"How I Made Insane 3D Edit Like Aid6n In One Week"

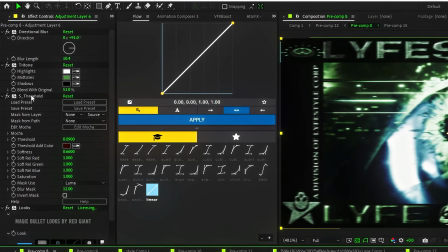[12:24]
Here's how it looks with and without. Use directional blur for the soft look, then tritone for green tint, then threshold and looks.
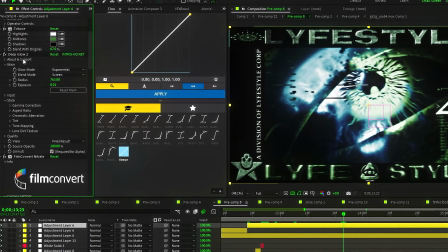[12:32]
But in this case, I'm using Twitch for movement, tritone for color, deep glow for that glow, and of course FilmConvert Nitrate for the final cinematic vibes.
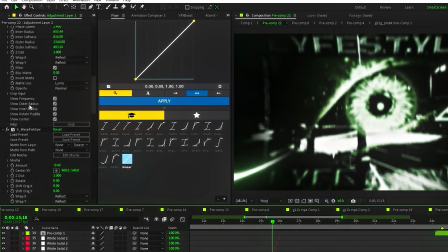[12:40]
That wraps up the scene, but let's quickly break down the transition. There's an adjustment layer, but honestly it just adds a soft edge effect that's barely noticeable.
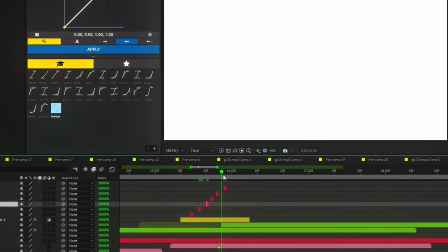[12:48]
What actually matters are these white solid layers, literally just 1 frame long white solids scattered every 2-3 frames to make this soft flickering glitch effect.
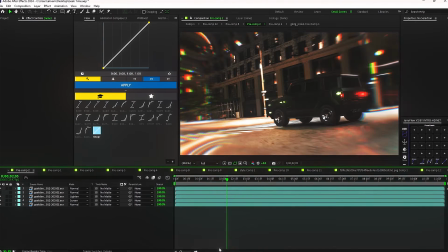[12:56]
Super simple, super effective. Okay, next scene. Again, I split it into EXR layers, adjusted the brightness of a few.
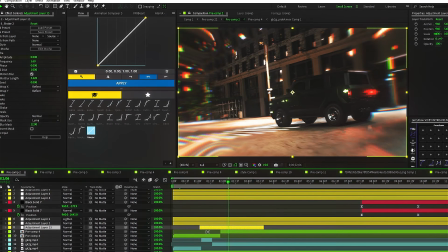[13:04]
Nothing crazy except one thing I really want to show you. I spent way too long figuring out this distortion effect around the edges.
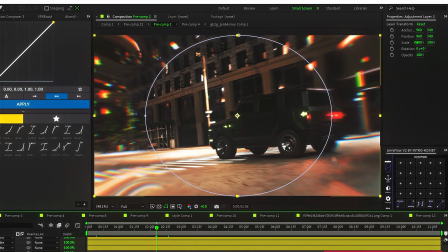[13:10]
I tested a bunch of plugins and ended up with this clean solution using 2 adjustment layers.
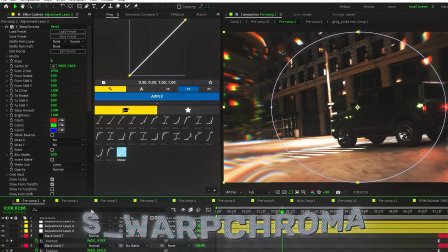[13:15]
On the bottom layer, I only kept 1 plugin, Warp Chroma. That's all I needed, no filler. Turn it off, and the whole effect dies.
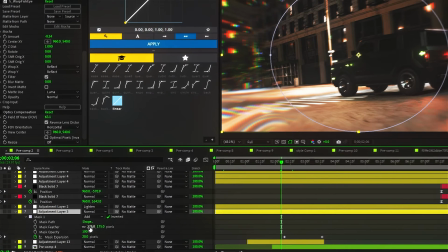[13:21]
Not what we want, right? To isolate the distortion to just the edges, I added a circular mask, feathered it, and animated the mask expansion to breathe in and out a bit.
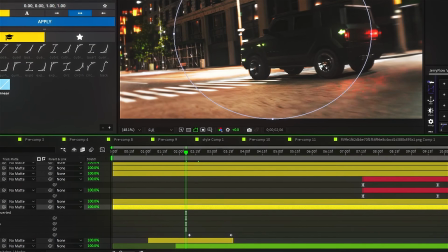[13:30]
Subtle, but spicy. Now the top layer adds more detail. Bonus trick.
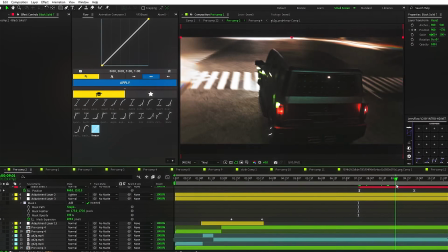[13:35]
Those cinematic black bars that slide in, that's not just aesthetic.
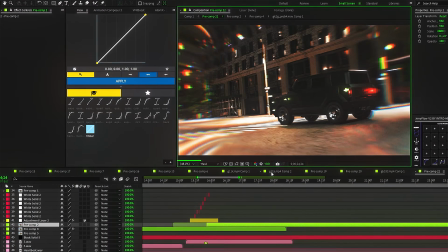[13:39]
The next scene is in a 12:5 resolution, so I animated the bars beforehand to make the resolution switch smoother.
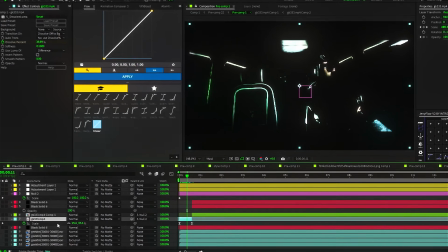[13:44]
Next scene, no fancy transition here, just dissolve luma, a bit of opacity plus scale animation, and that's it.
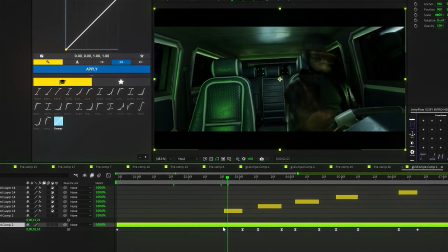[13:51]
But here's what I love. I added motion blur only when the character moves. I sped up those moments and slapped on temporal blur.
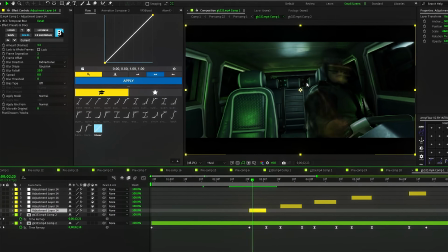[13:56]
Since the character is the only thing moving, the blur hits just right, clean and purposeful. Also played around with color correction.
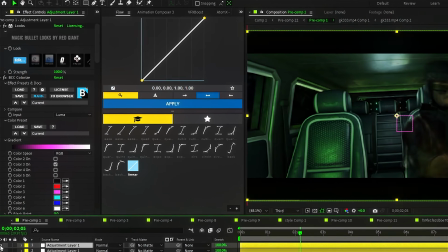[14:02]
I threw in the Colorize plugin just to see what would happen, and honestly, it kinda slaps.
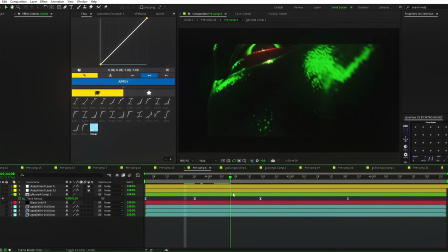[14:07]
Now this next scene, it's trash. I messed it up in Blender and couldn't fix it in post, not even with effects or color grading.
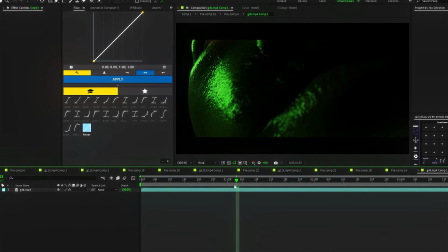[14:13]
If it looks bad in Blender, no amount of After Effects will save it. Don't even try. Last scene, this one I actually like.
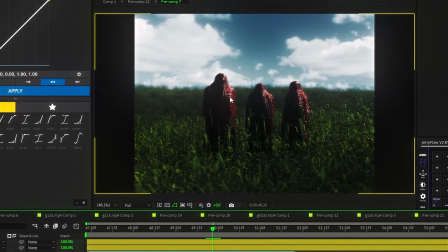[14:19]
I wanted a different color grade, but this version ended up being the best I could do. Look, this is the raw render, and this is with color correction.
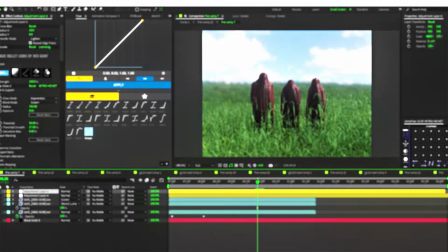[14:26]
Big difference. Nothing wild here, just one interesting plugin. Color difference key.
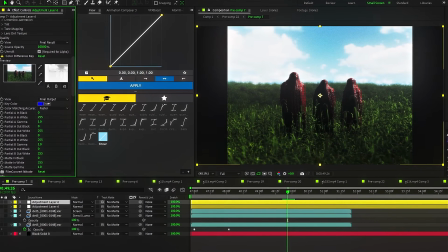[14:31]
I picked out the blue tones, it cleaned things up a lot, then topped it all off with good FilmConvert Nitrate.
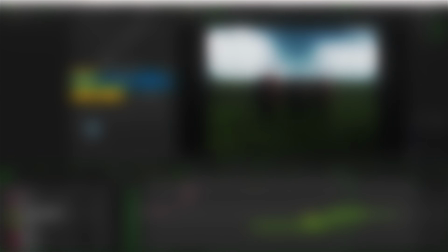[14:37]
I could stop here, I've already given away way too much sauce, but the real final boss is sound design.
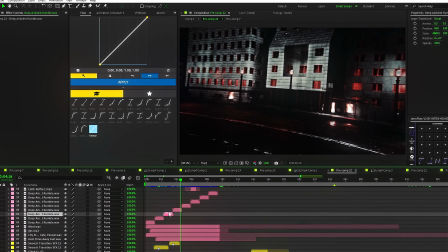[14:43]
You seriously don't realize how much sound does until you mute the visuals and just listen. Here, let me show you.
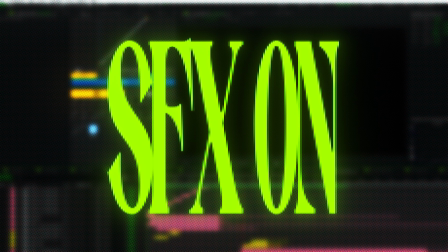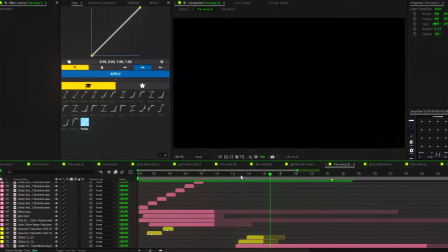[14:55]
Yeah. That transition, it's unhinged. It's all about placing the right sounds in the right moments.
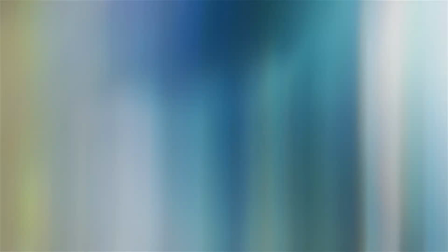[15:01]
And if you have no idea where to get sounds like this, don't worry, I gotcha. I recently dropped a sound pack, and literally every sound I use, it's from there.
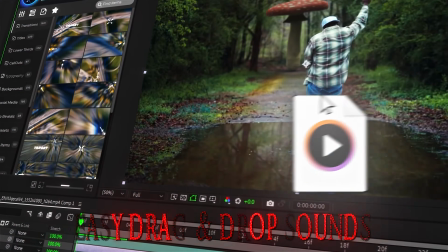[15:09]
I use it in my own work. So if you want your edits to hit harder, go check it out. The pack has everything you could possibly need.
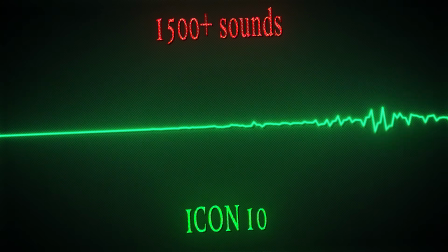[15:15]
Doesn't matter what you edit. Montage, covered. 3D art, covered. Even random editors who don't know what they're doing, still covered.
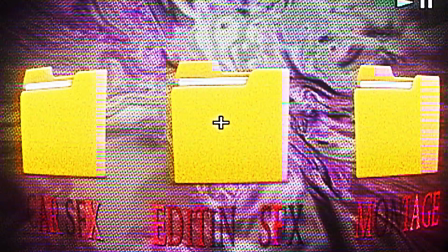[15:22]
It's loaded with my own sounds, plus tons of effects for literally any type of project.
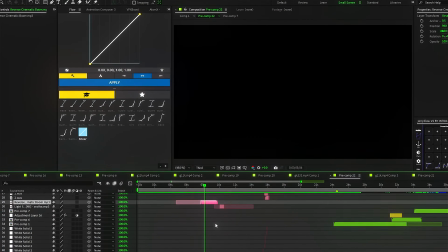[15:27]
And right now it's got a fat discount since this is my first ever pack drop. But hey, I don't need to explain it.
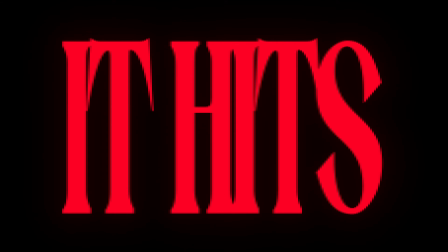[15:33]
You've seen what it can do throughout the video. You already know it hits. This time I won't tease the next video like I always do.
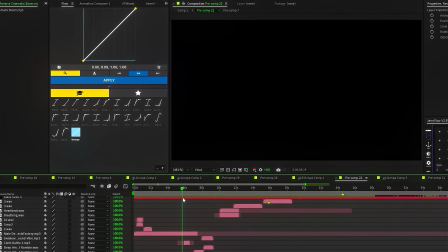[15:39]
No cryptic outro, just a straight fact. The next one is going to be about